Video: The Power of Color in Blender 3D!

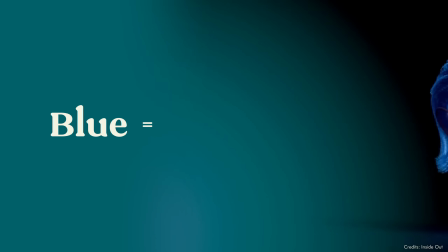It's just going to be harder to do as you're no longer leaning on those ingrained color values that we all sort of have. Now, you can dive as deep as you want into color psychology, but just as with color management, a lot of it boils down to preference and intuition.
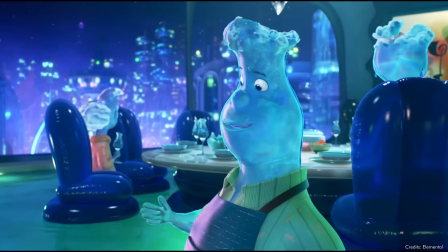However, using colors that relate to the story that you're trying to tell will make getting that across easier,
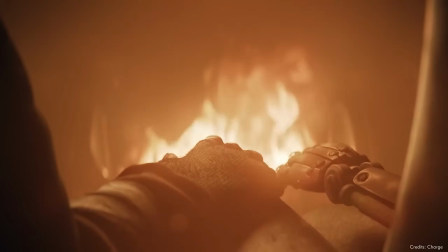which is specifically powerful for a still image, which lacks a lot of the context that you can provide in animation.
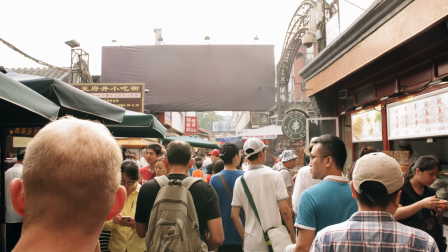Now, there is a lot to be said for things like cultural background when it comes to color.
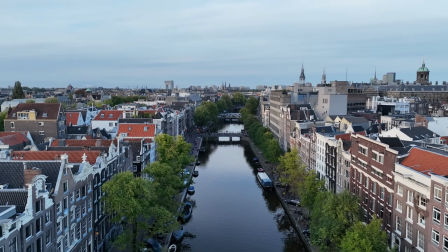As an example, in most Western countries, red is seen as the color of love, excitement, danger, and urgency.
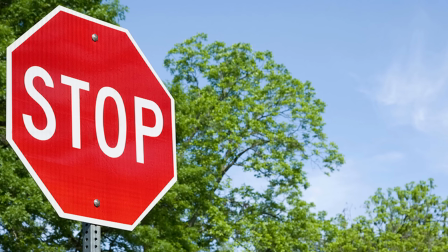That's why a stop sign is red, for example, and the same can be said for a traffic light.
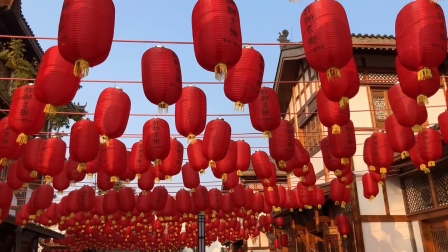But in China, red symbolizes luck and happiness, and it's the color associated with their new year.
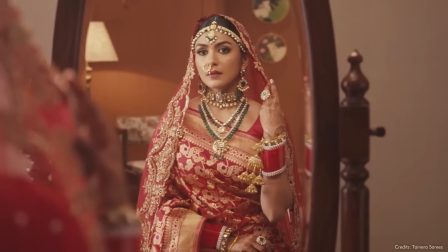Or in India, it is considered the color of purity, which is why traditionally brides wear red. Introducing these distinctions does make a difference in how you use color, yet with globalization through technology and the internet,
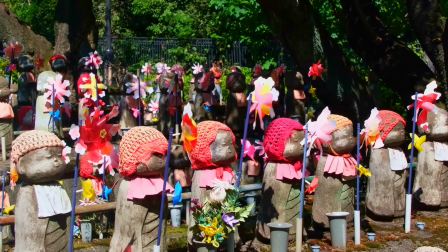a lot of these sort of traditional color associations become less strong and
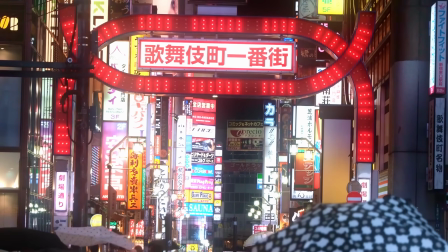get replaced with the more common ones that are used often in marketing and business. A very sort of dumbed down version of all of this can be split up into color moods: warm and cool.
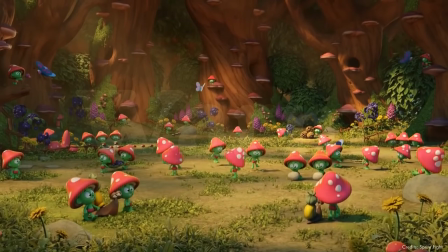Warm tones are softer to us, often used for happier things. They can make a room feel smaller and cozier, and an artwork more ecstatic.
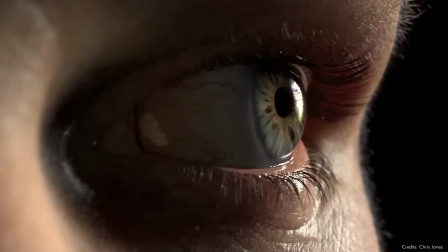We can also see more colors in the warm spectrum as the cones in our eyes mostly process these types of wavelengths. Now, cool tones are harder,
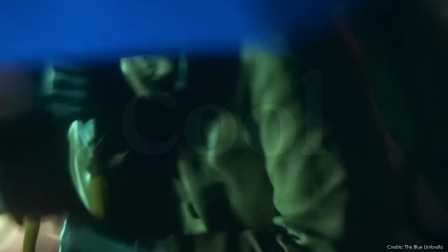often used for moodier and more corporate things. They are further detached from emotions such as joy and an artwork more calm. And where warm colors have their polar opposites in cool tones, there's not only relations between color and emotions, but equally between colors themselves that, once you understand them, will help improve your art.
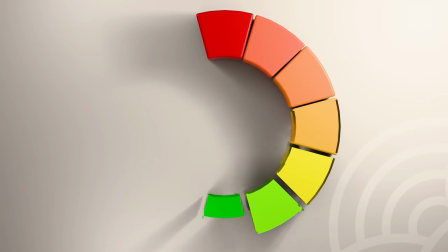The color wheel shows us the relationship between colors, usually has 12 of them, and dates back to the early 18th century. Nowadays, many graphic tools use a different version of it that actually holds the nearly 16 million possible colors on the visible spectrum, just like the one in Blender. And although there are so many more colors inside of this newer version of the wheel, the principle remains the same.
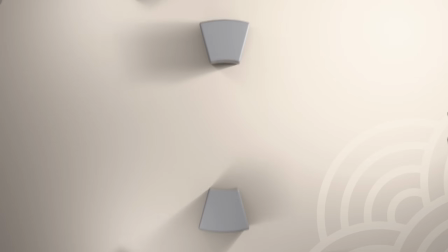It serves to show the relationships between colors, with the most clearly visible one being the opposing color, for example, blue and orange. But you can also use this same color wheel to find pleasing color schemes.
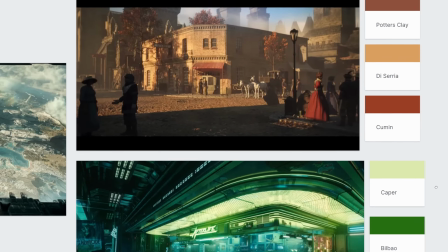A color scheme being a set of colors that work well together and allow you to create an aesthetic artwork. It's also commonly called a palette. Luckily, we don't have to reinvent the wheel here, since there's already 6 color schemes that are used today.
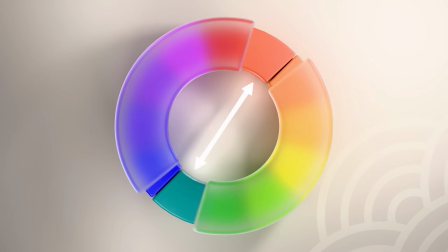Let's begin with the most commonly used one. Complementary. These are the colors that are on the opposing sides of the wheel, like again blue and orange,
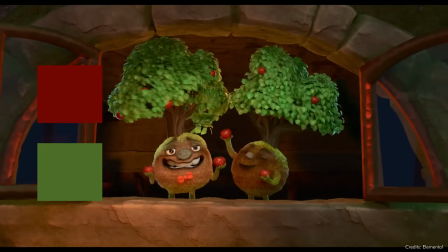often resulting in an image or style with high contrast and energy.
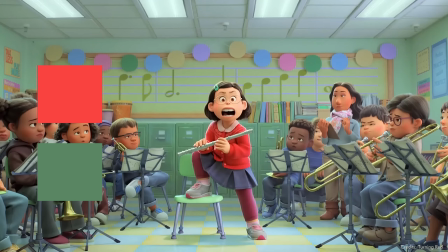It allows you to have elements pop out of the screen, and one of the most famous color combinations is the orange and teal look that a lot of renders have.
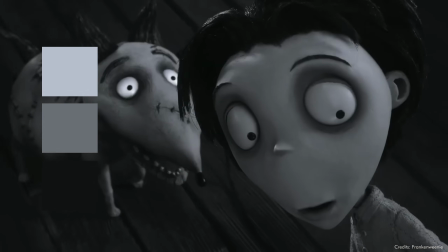Next, we have monochromatic. A lot of people think that this means black and white, but that's incorrect.
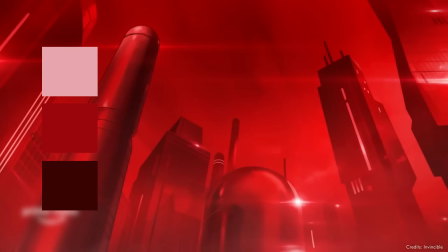Monochrome means using variations of a single hue, just red tones varying in shades of darkness and brightness, for example. This results in elegant and minimal images that can feel very stylized. Third, we have analogous, or a set of colors next to each other on the color wheel.
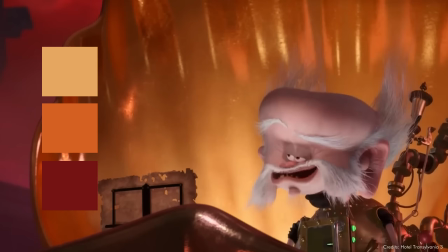Usually these are sets of 3, as that tends to work best, and this scheme creates a harmonious and cohesive image.
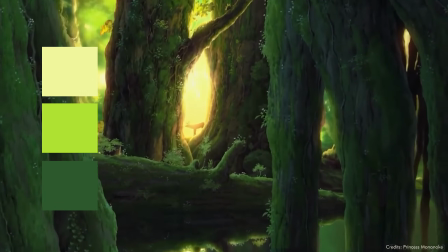It feels natural and is commonly used for environment designs, be it intentional or not.
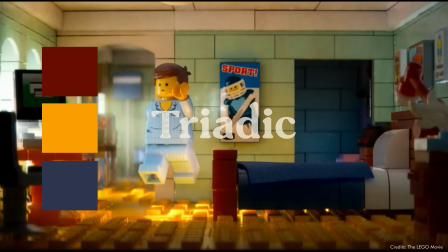Triadic is number 4 and is made up of 3 colors that are evenly spaced on the color wheel.
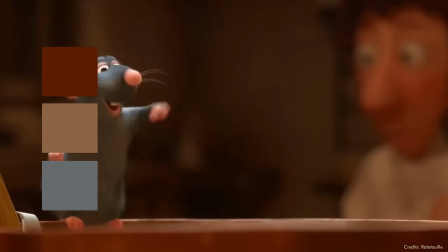It creates a balanced image but is also very vibrant and can look comic-like.
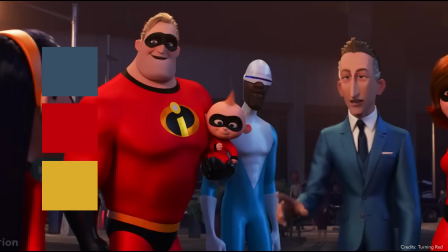It's a great color scheme for stylized work and can often be seen in superhero movies and shows.
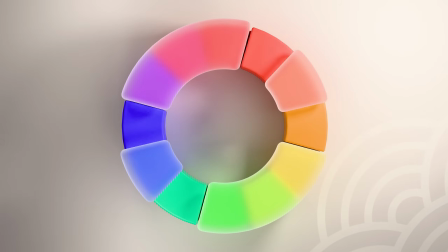Then we have tetradic, also known as double complementary. These are 2 pairs of complementary colors spaced out in a rectangular fashion like so.